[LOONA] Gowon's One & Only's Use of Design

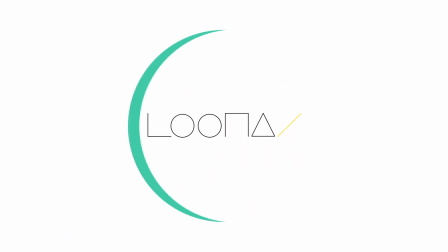The music video for the song One and Only by Korean girl group LOONA is an incredible example of how design elements can be used to tell a story.
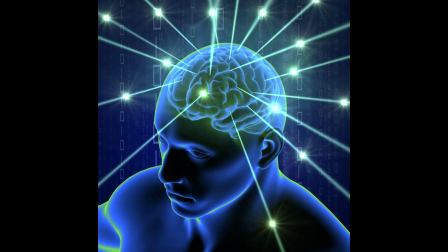In this instance, the video must tell an intricate story about the girl whom it's about, and her name is Gowon.
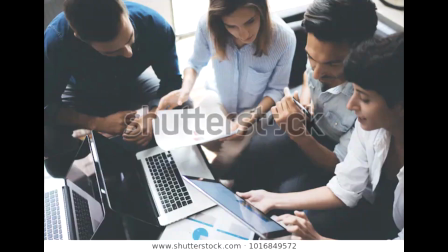The design elements are utilized flawlessly to tell her story. But before we get into analyzing the video, let's establish some context.
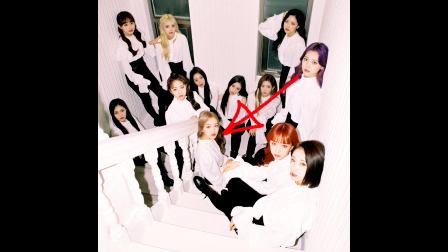In her group of friends, Gowon is pushed to become a leader by another girl, almost in a puppet-like way.
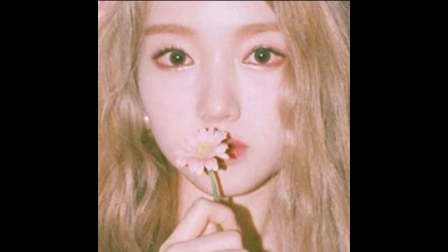She has to become enlightened, symbolized by eating a fruit reminiscent to the fruit of knowledge in the Bible, to realize her true purpose, which is symbolized by her shadow.
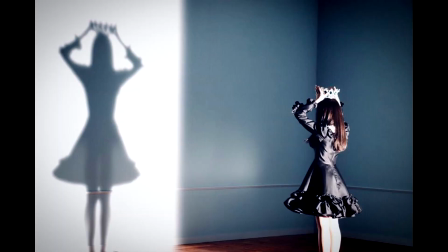She is to become it, a total contrast to her real self.
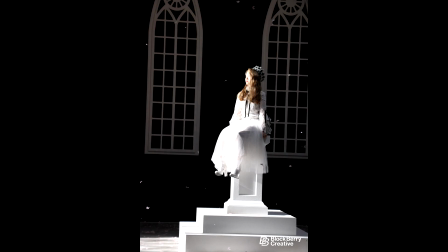This theme of leadership, kingship, and royalty is constantly established with the use of crown imagery, fancy dress, and the building she is in.
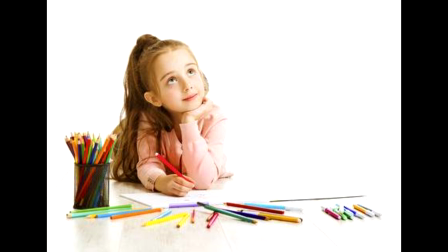Her metamorphosis is showcased with the use of design elements. At the beginning, she's surrounded by dark frames and appears small.
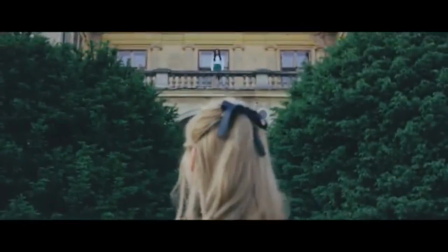When she takes a bite of her fruit, she chooses to leave Luna's Garden of Eden to become her true self on her journey of self-love.
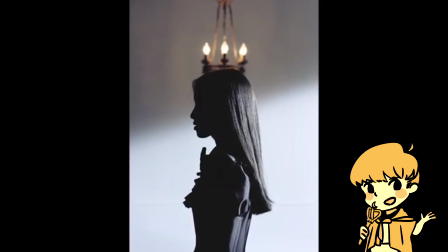Starting out with the themes of framing, composition, and texture, in this shot the negative space traps Gowon away from her own shadow,
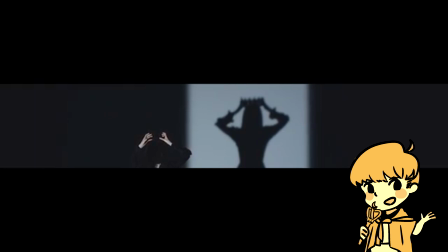which is stark and visible, in comparison to her own self, small and in the shadows. The shot doesn't need any more textural details to establish the theme strongly, so it even avoids it.
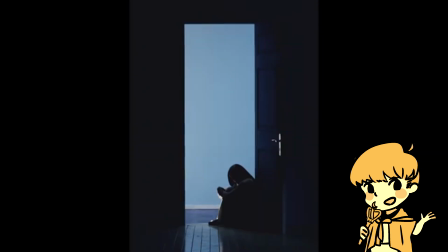She seems to be stuck between two states, undecided, as we can make out that she is in a doorway. She's trapped between her meek self who hides in the shadows, and her enlightenment, symbolized by the literal light spilling into the room and outlining her frame. The light is the path that is laid out clearly ahead of her, showing texture, and her current self is untextured and unsure.
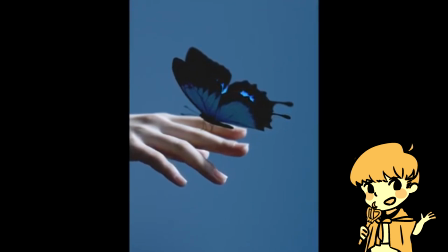Gowon's change is likened to the one of a butterfly, with her undergoing a cocooning process.
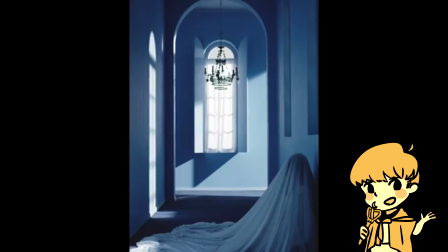Here, she's insignificant to the frame and out of sight. In the shadows, away from the focal point, the goal, the crown. Still, the theme of regalness is still there due to the texture of the draping fabric, and its setting of the structured, precise archetype.
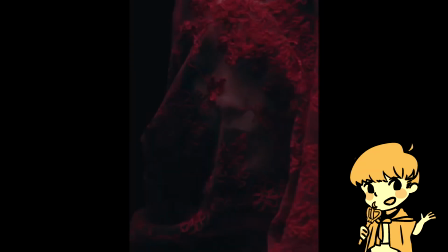A simple shot of Gowon draped over with fabric symbolizes her metamorphosis. Like a cocoon, it is dark and cramped, with the dark bordering frame blending in with the dark tones, giving us almost a claustrophobic. However, we can still make out the beautiful texture of the drapery, preluding to her future regal self.
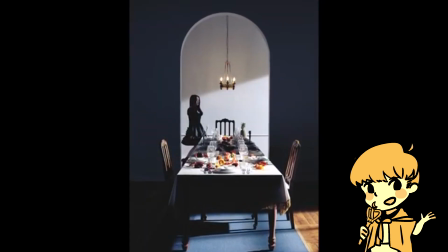The light straight above her head symbolizes a crown.
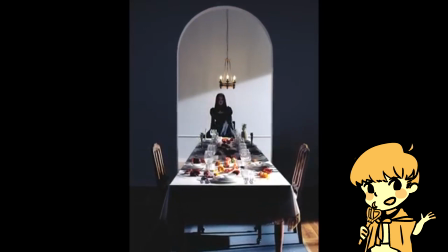The table full of contrasting lit textures and shapes add to the sense of plentifulness and royalty, her sitting at the top, like a ruler. The fruits that have led to the enlightenment of other girls in the story are lit and visible on the table. They're introduced, and so they must add to the story in the following shots. So then, Gowon takes a bite of her fruit.
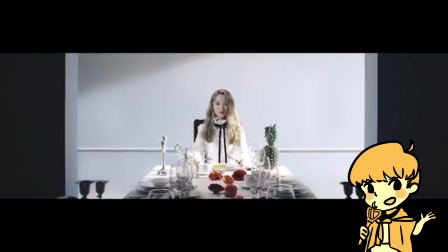After her transformation, we can see the textures on her so much more clearly. She becomes a lot more important visually.
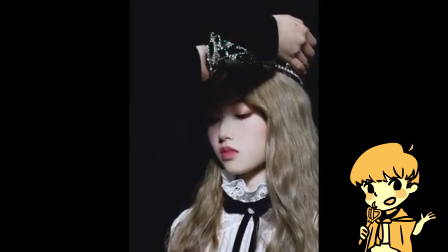However, Eve, the one who puts the crown on her, is out of frame and casts a shadow over her, displaying her role of the puppet master crowning her puppet leader.
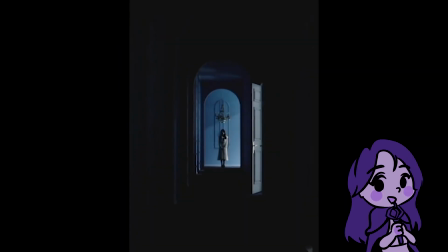This video cleverly employs negative and positive shape in every single frame.
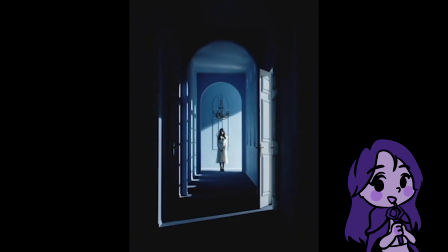I took notes of the ones that stood out most to me visually and allegorically.
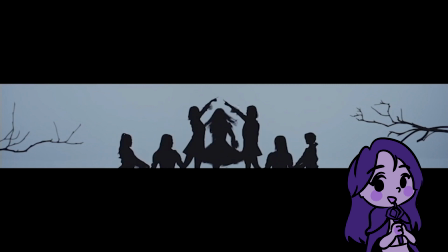This scene is very much visually similar to Lottie Reiniger's animations, which is fitting since Gowon is like a paper puppet controlled by Eve.
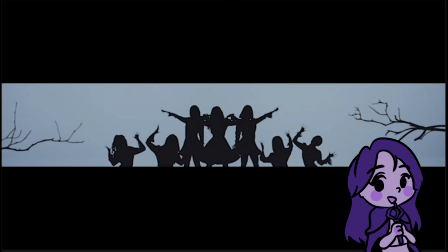The clear silhouette makes it visually interesting as a standalone scene even without the allegory. This silhouette also resembles a crown, which hints at what happens next in her story. The shadow imagery can also be interpreted as Gowon having a lack of identity as there are no faces distinguishing her with the other dancers.
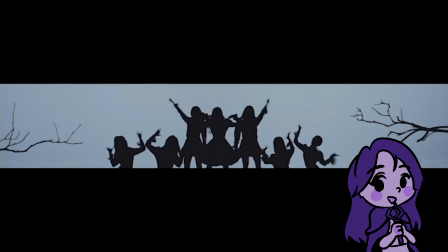And the dead trees on the side adds to the lifelessness of the scene.
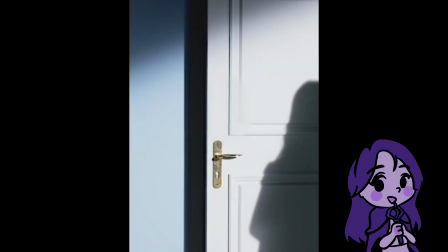The doorway imagery is repeated throughout this video as a symbolism of a threshold and Gowon's metamorphosis.
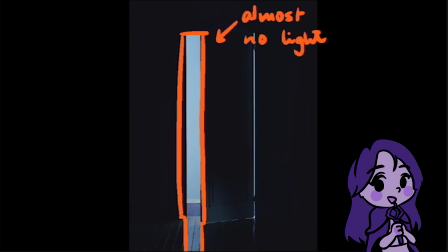The shot uses negative space clearly to create a claustrophobic atmosphere, communicating that Gowon feels trapped.
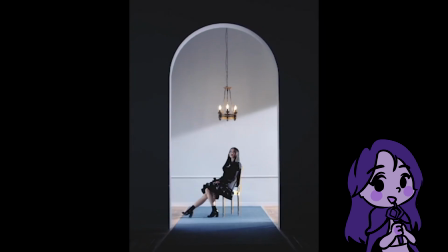The visual imagery is representing her inner turmoil. Here we have an archway, again another threshold imagery to symbolize change. The figure is centered and the scene frames the figure with the negative shape of the archway. The crown imagery is being hinted to us again, this time with the chandelier hanging right above Gowon's head,
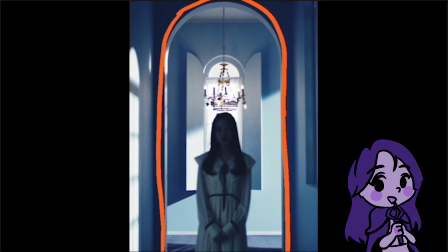and the archway is clearly bringing our focus to the figure and the object.
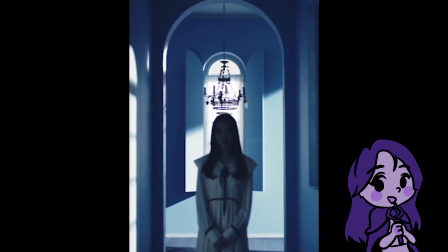In the next shot, the chandelier lights up, which brings our focus to it once again,
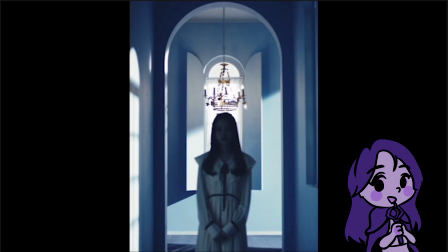and a light above one's head is also a very repeated imagery in media to represent an idea or enlightenment.
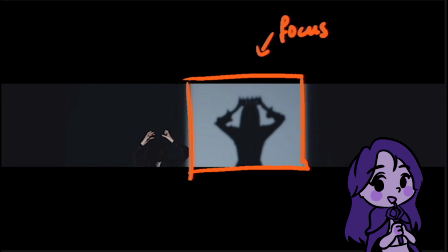This shot frames the shadow as its focal point more than the figure, with Gowon being part of the negative shape and almost unnoticeable.
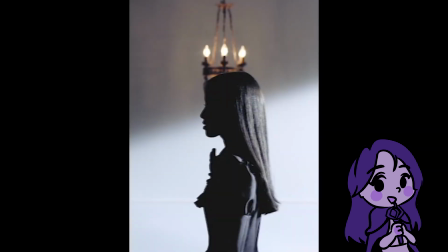The shadow putting a physical crown on, whereas Gowon only had a chandelier hanging above her head in the previous scenes,
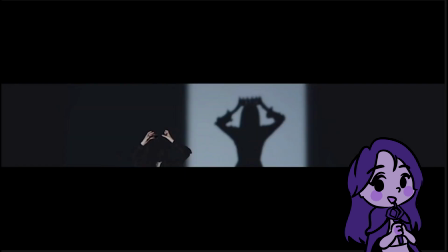meaning that she hasn't earned her leadership yet. The use of shadow in this shot is interesting to me as it is both negative and positive shape.
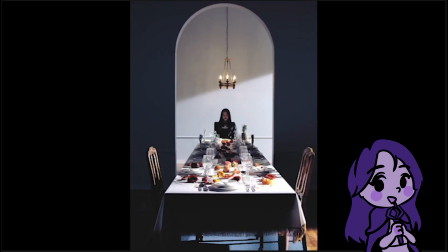The crown symbolism appears again here after the shot of her shadow putting on the crown, making the subtle imagery more clear.
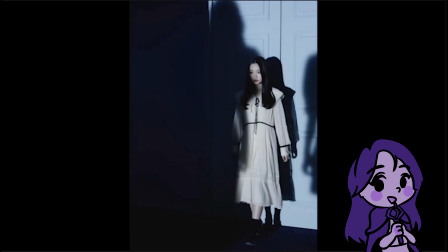This shot really pushes the shadow and contrast, The use of shadow as negative space again consuming Gowon, representing that she is tainted by others' thoughts.
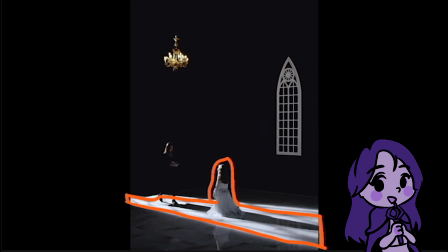This shot uses shadow as negative space to frame the figure, dressed in white. Although Yves is coming from the light source, she is blended with the shadow and she is walking against the light, suggesting that she is a menacing character, covering Gowon's light and shadowing her figure, revealing to us that she is the puppeteer from the beginning.
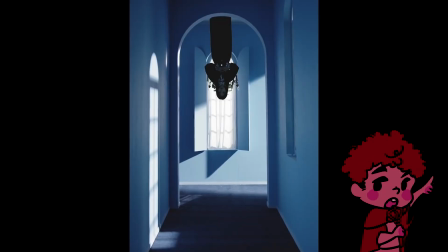The primary light source in almost every shot is natural window light, creating a strong contrast in the tone of most shots.
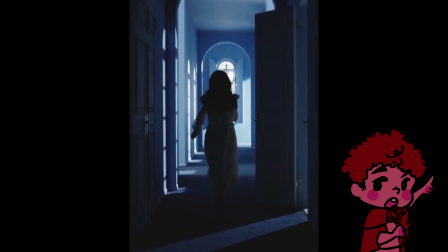Windows are a symbol of new ideas, change, and opportunity, so it makes sense that they are utilized for Gowon's story.
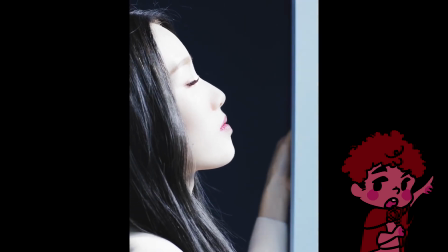They can also represent the outside world influencing her inner self. The viewer is in darkness, with Gowon on the brink of or in direct light.
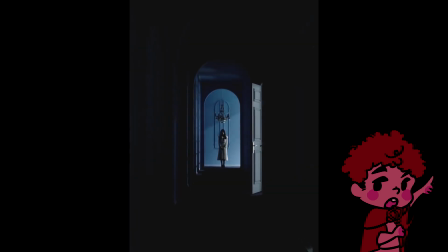The viewer lives in the shadows to experience Gowon's point of view.
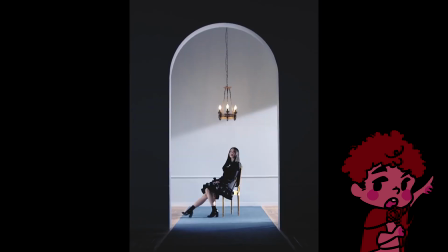This treatment of tone and lighting really emphasizes how Gowon can be compared to royalty,
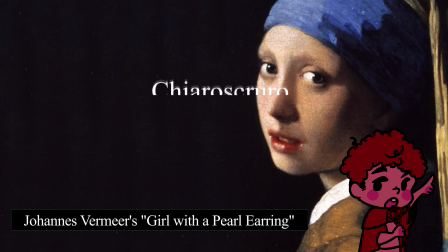because the video takes inspiration from the painting techniques of chiaroscuro and tenebrism that originated in the Renaissance era.
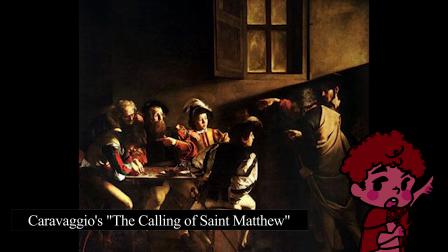Tenebrism is a style of painting using especially pronounced chiaroscuro, which means violent contrasts in lighting and paintings.
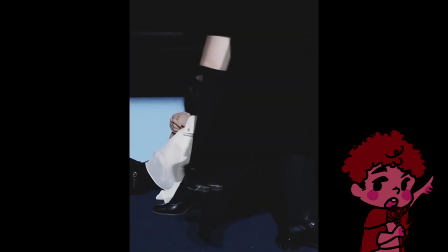We see exactly this in almost every shot. Paired with the portrait framing, each shot has the atmosphere of a Renaissance or regal portrait painting.
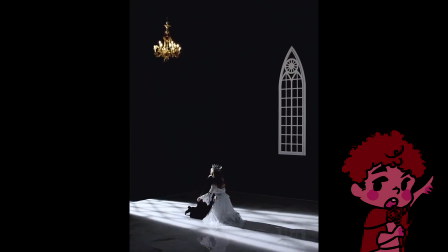This really emphasizes the significance of her role within her group, as she achieves leadership through self-love.